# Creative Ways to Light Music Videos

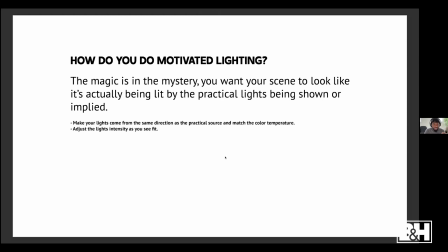Well, the magic is in the mystery. You want your scene to look like it's actually being lit by whatever practical light source is being shown or implied in the scene. So the easiest way to do this is to make your lights come from the exact same direction as the practical light source and match your color temperature of that practical light source.
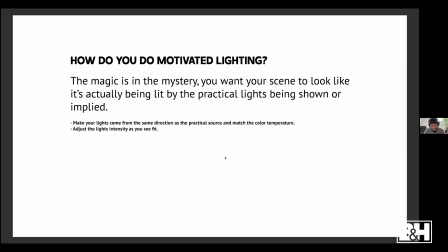And you also want to adjust the light's intensity as you see fit.
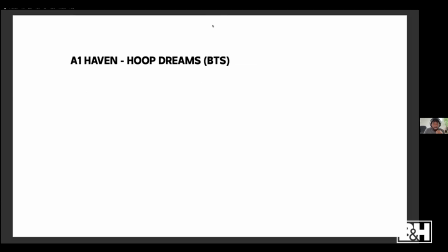So I want to show you guys really quick some behind the scenes from this recent music video that I just did, where we used a lot of motivated lighting techniques and also just break it down so you can see what's happening. Just break it down so you can see what's happening. So let's pull this up so you can see what's happening here.
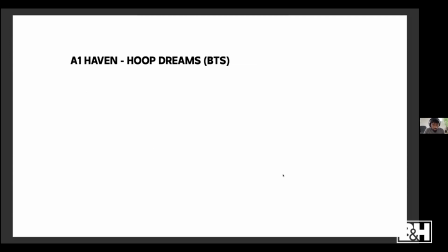And let's play.
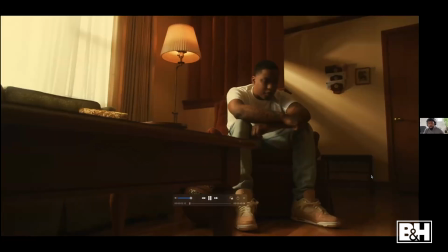So this is just an example from the music video. These are a couple frames, or I guess a couple scenes from the music video.
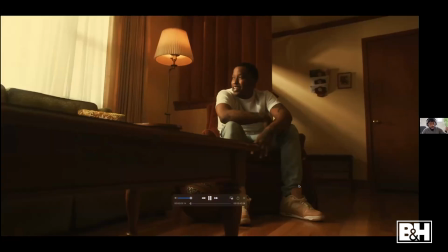So you can see what's happening. We got our homie, my artist right here, Ace Haven.
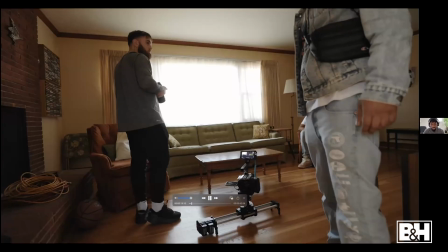He's just sitting in the scene in his chair. And this is the behind the scenes of it.
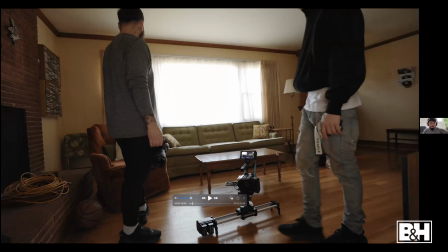So I just want to pause this immediately so you can see what's happening. So right here, you just see this huge window. And this is the greatest opportunity to use motivated lighting. If you're going to walk in the scene, like this would be something that you instantly point out. This is going to be the easiest way to light this entire scene for this music video.
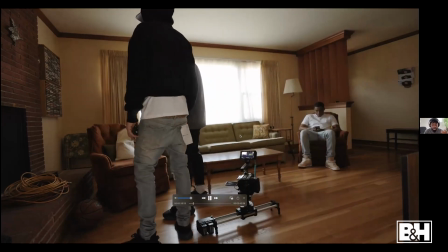So we walk in, we kind of just scout, kind of scavenge the area.
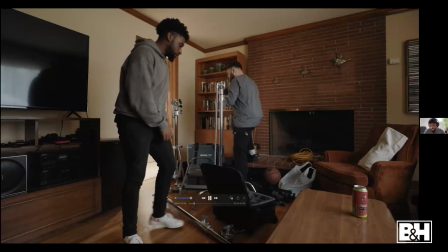And this is me looking around just to see how we're going to light this scene. And I instantly saw the window.
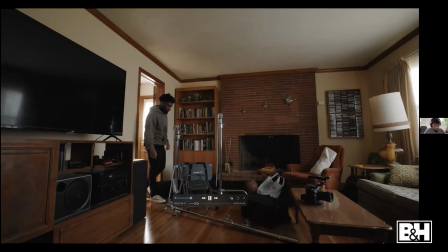So now I'm just trying to figure out what sort of lights we're going to use and how we're going to utilize them within the scene.
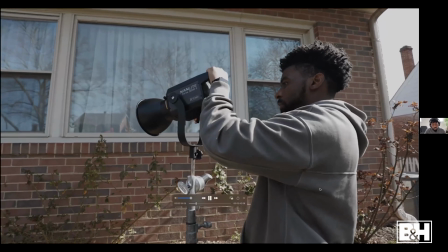So outside of the window, I have a Nanlite 4-300B2. This is a great bicolor fixture by Nanlite.
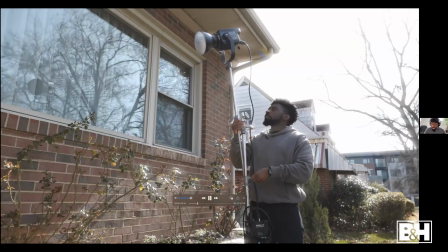It's super bright, and this is like the perfect light for the scenario. The weird thing about this light is it's bicolor, and the sun at different times of day is going to give you different color temperatures.
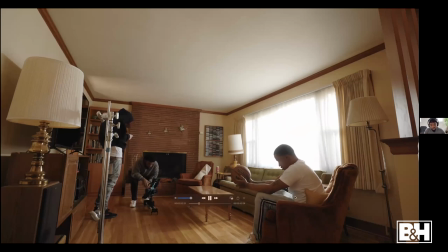Closer to sunset is going to be warmer. Around noon, it's going to be very neutral. So the fact that we have this bicolor functionality of this light is great for this scene.
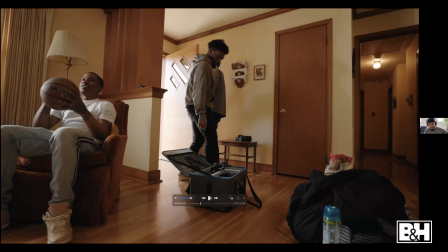So we just placed that outside of the window, and we boomed it up, and we just shot that light straight through the window just to light our subject, the artist in the scene.
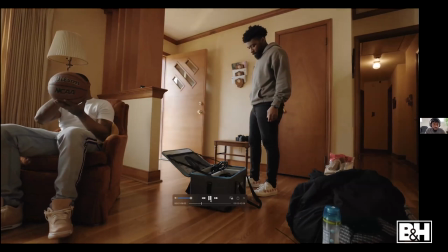And right now I'm trying to figure out how we can add an additional pot to the scene. So I just want to go back right here and pause for a second.
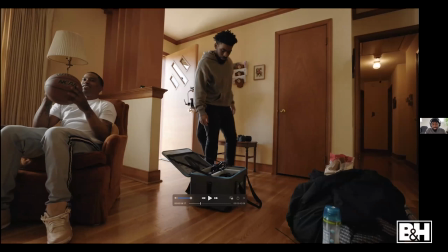If you look on this door has some really cool glass slits in it. And I thought, okay, if we shine a light through this doorway, we can get some really cool visual interest into this scene as well.
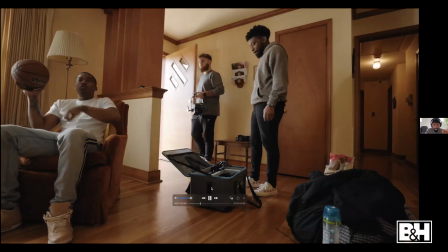So this is us setting up the next light for the scene. This next light is going to be a Nanlite
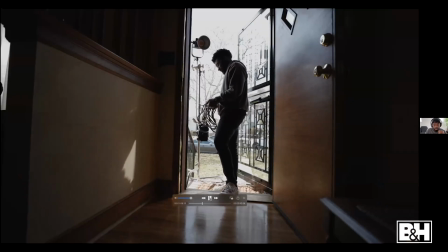300B2, and this is great because it's a bright light source as well.
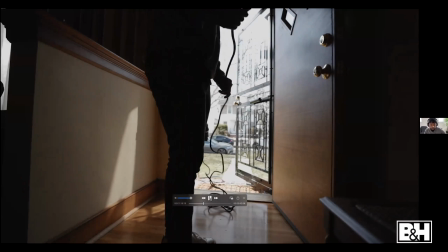And we just have this on the doorstep, and we're going to shine this directly through this doorway.
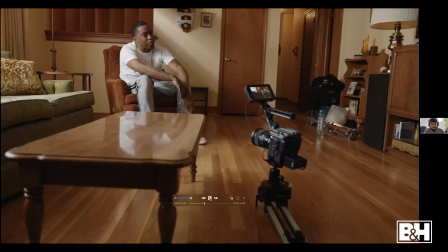So in the scene, you'll see the actual scene has some really cool like light slits on this back wall that we added. And this is from this light that we have on the porch. So we filmed a wide shot.
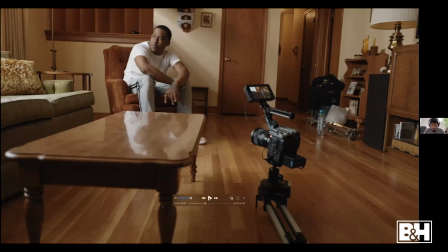We used the Canon C70, and we have this on a slider on the floor because we want to get some nice foreground elements into the scene while the slider is moving.
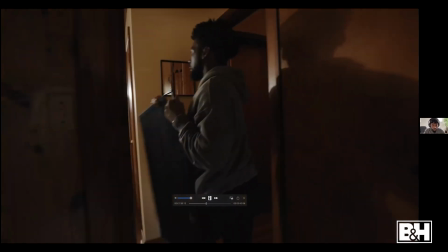And then we're going to move into a close-up. I went to grab a negative fill for this scene for the close-up,
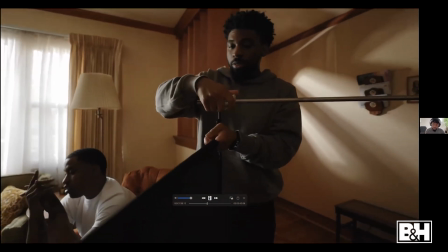just so we can kind of intensify those shadows on the shadow side of his face to give it more of a dramatic feel. But we're using the exact same lighting setup.
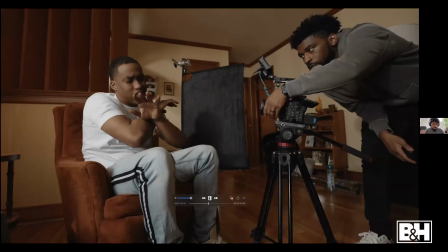The light's still coming from that window. And once we look at the actual frame of the music video, you can see that the close-ups are a little bit dark on the shadow side.
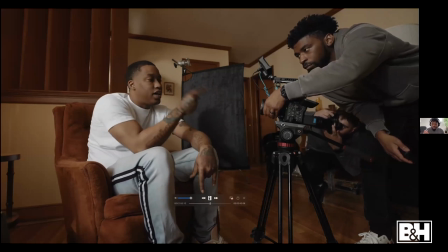And it's great. Like whenever you watch films, they cheat lighting the exact same way. You don't really recognize it, but whenever they go in for a close-up, they either move the light sources closer to the subject to light the scene a little bit softer, or they bring in negative fills and stuff like that.
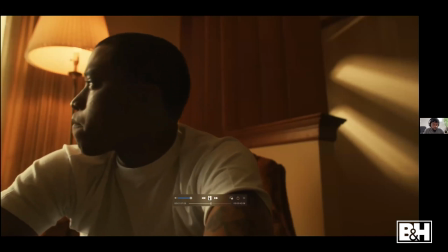So that's just basically what I'm doing for the scene right here.
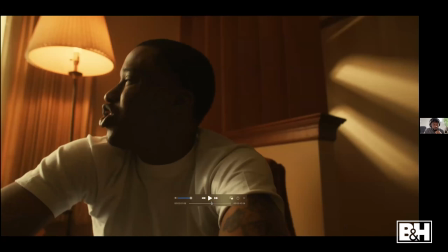You can see with the close-up, the shadows on this side of his face are a lot more intense than right here because we brought in that negative fill.
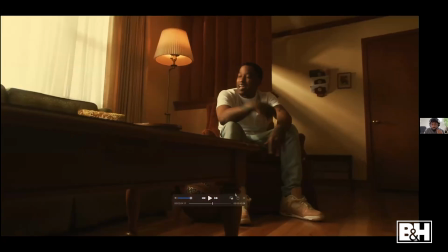And then you can also see right here in more detail, this light coming through that doorway to give those lights, those nice light rays right there on that wall.
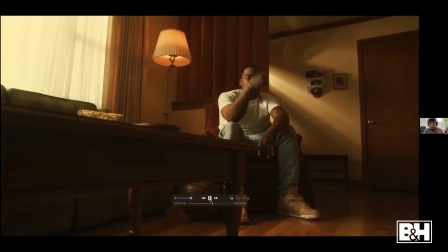And that's just giving the scene a little bit more visual interest. And honestly, if this scene was going to be lit from the sun coming from that way, it would look something just like this. Like you wouldn't think anything of this scene if you just saw it. Like you would think that the sun is just coming through the window, lighting the entire scene.
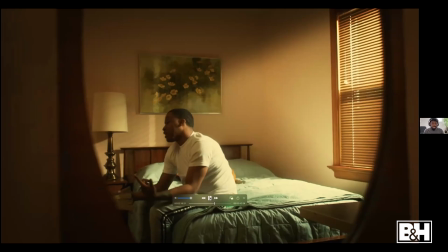And that's the magic and how you want your motivated lighting to look. You want it to feel as though the light is actually coming from the sun in the window.
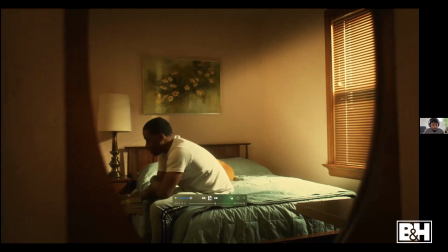So this is another motivated lighting setup right here.
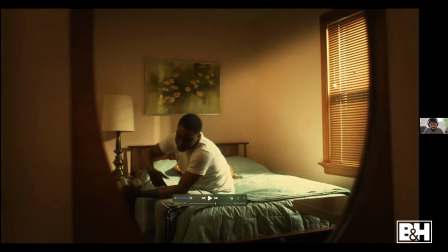We have the window over here, and we're using this to motivate the scene as well. This is the practical light source in it, the window. So we want it to feel like the sun is coming through the window lighting the scene.
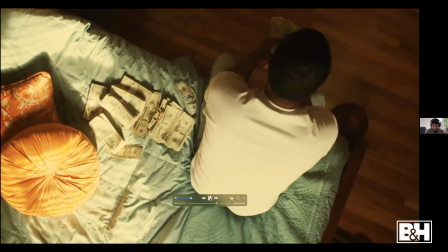And we have a couple different angles of this. We have this overhead angle, and he's basically just counting money.
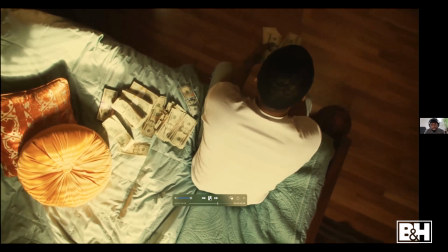He's talking about, you know, dreams and all that in the music video.
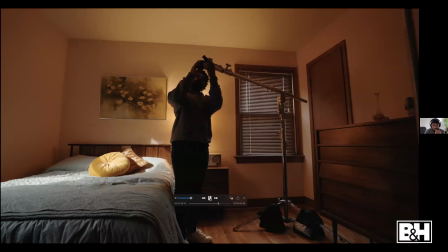So we just kind of wanted to highlight within the scene. So setting up for this light scene,
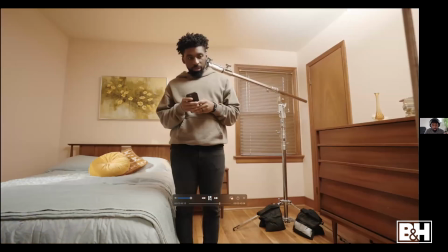what we're doing is right now I'm setting up this boom arm, and this is where the camera is going to go to get that overhead look, the overhead angle.
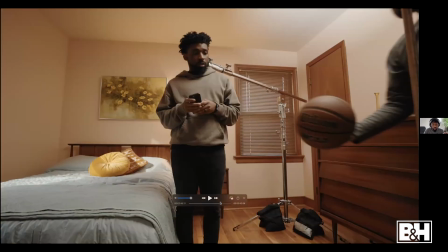You can see right here that I'm on my phone and I'm adjusting the light for the video.
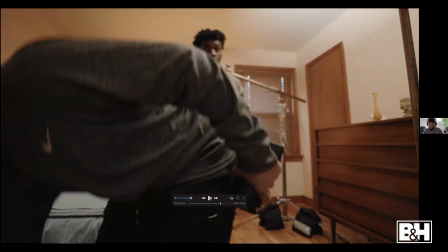And that's the great thing about these Nanlite fixtures. They have an app that you can use, in the fact that we have the lights outside of the house,
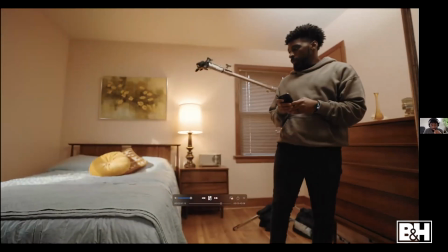me being able to adjust the intensity and also the color temperature of the lights on my phone, which is great.
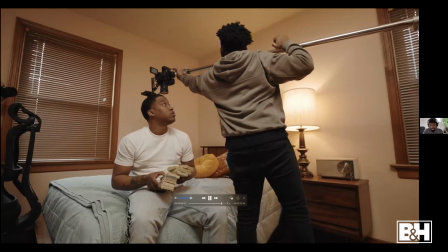So I'm booming the camera up above. You can see right here.
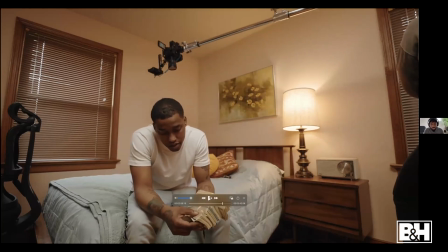And also ended up shooting a light directly at the ceiling just to lift the overall ambience in the room as well.
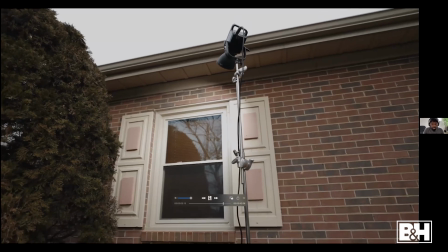It was a bit dark in there. So this light right here outside of the window is the neon light Forza 300B2,
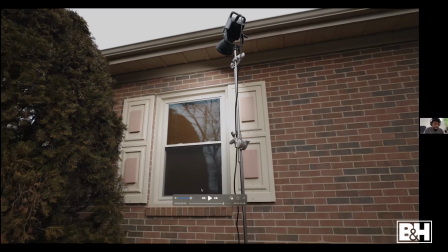the exact same light that we used outside the window on the last scene. And we just have that boomed up kind of shooting through the window.
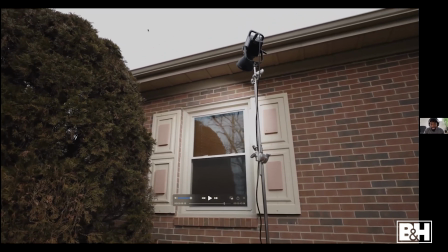And you can see it's a cloudy day. Like the sun is not even out at all right now.
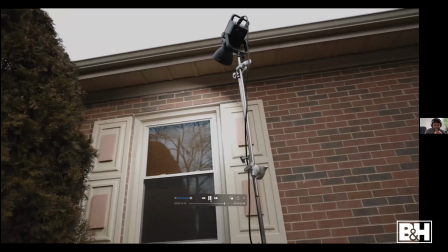So it's just great to be able to manipulate the lighting inside.
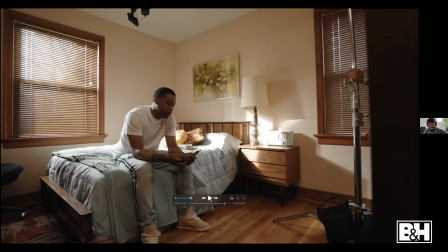If you look at this strictly from the behind the scenes shot right here, you would think that the sun was just beaming through this window, but it's actually a cloudy day, which is awesome. So we have the neon light Forza 300B2 coming through that window, shining on him, just lighting the overall scene.
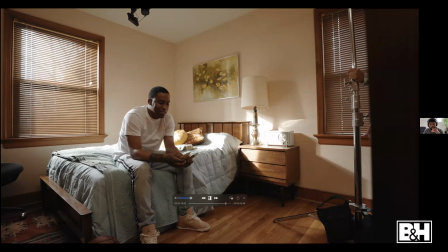And then we have the Forza 302 shining off the ceiling, just off camera, just to lift the overall ambience and the scenery a little bit more.
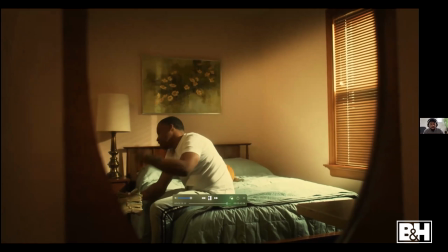And this is another look at how that music video scene turned out.
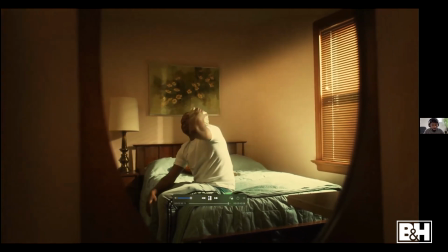You can see it looks really good. It looks like it's a nice sunny day and the sun's coming through the window, but that's just us manipulating the lighting to make it look like the sun is doing that.
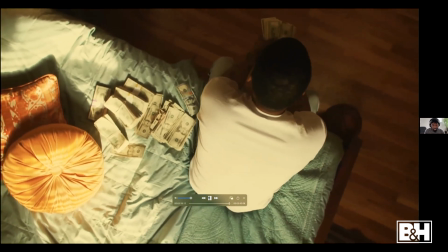And that's the magic in motivated lighting.
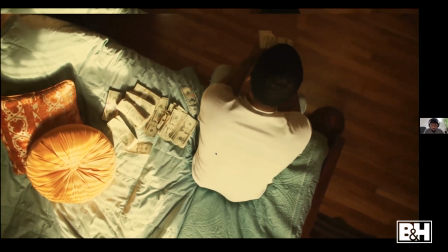So let's hop back into our presentation.
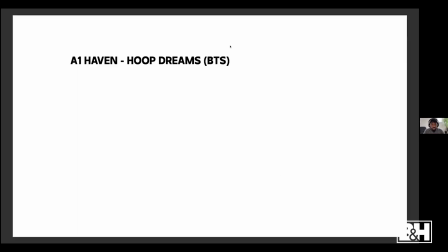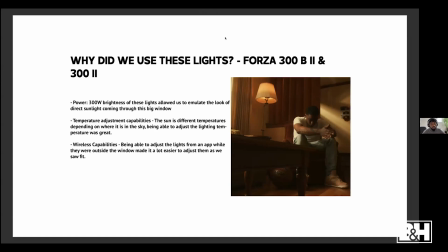So why do we use these lights? Why do we use the Forza 300B2 and the 302? Well, the first reason that we decided to use these lights is the power. Both of these lights, 300 watts, which gives us an incredible amount of brightness.
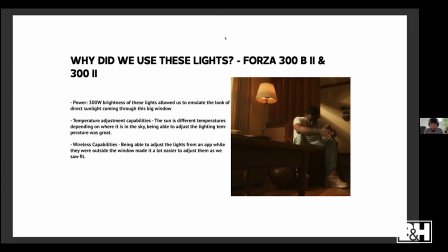And it allowed us to actually emulate the look of direct sunlight coming through those windows. You saw that this scene was actually on a cloudy day. And if we didn't have the power from these lights to shine through the windows, it would just be super dull looking. Another really big reason that we use these lights was that their temperature,
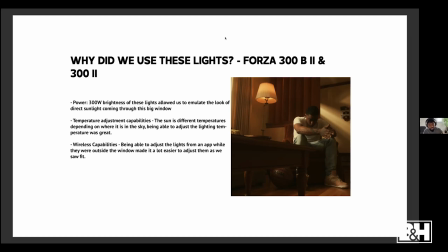the 300B2 is temperature adjustment capable. Like I said, the sun is different temperatures depending on where you are or depending on where it is in the sky. Close to the sunset, it's a lot warmer. During noon hours, it's a lot more neutral.
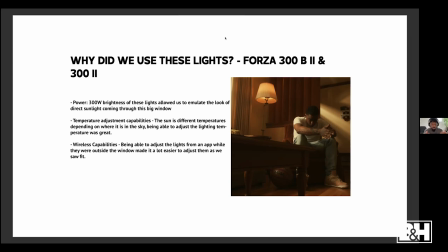After it goes down, the overall temperature of the environment just becomes very cool. So being able to adjust the temperature of the lights worked really well with the scene. And another really big reason why we use these lights is the wireless capabilities.
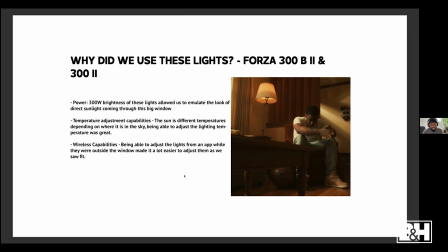The fact that the light is outside of the house and me being able to adjust the intensity of the light, the temperature of the light, being in while I'm looking at the reference monitor behind the screen to see how this is affecting the scene was just awesome.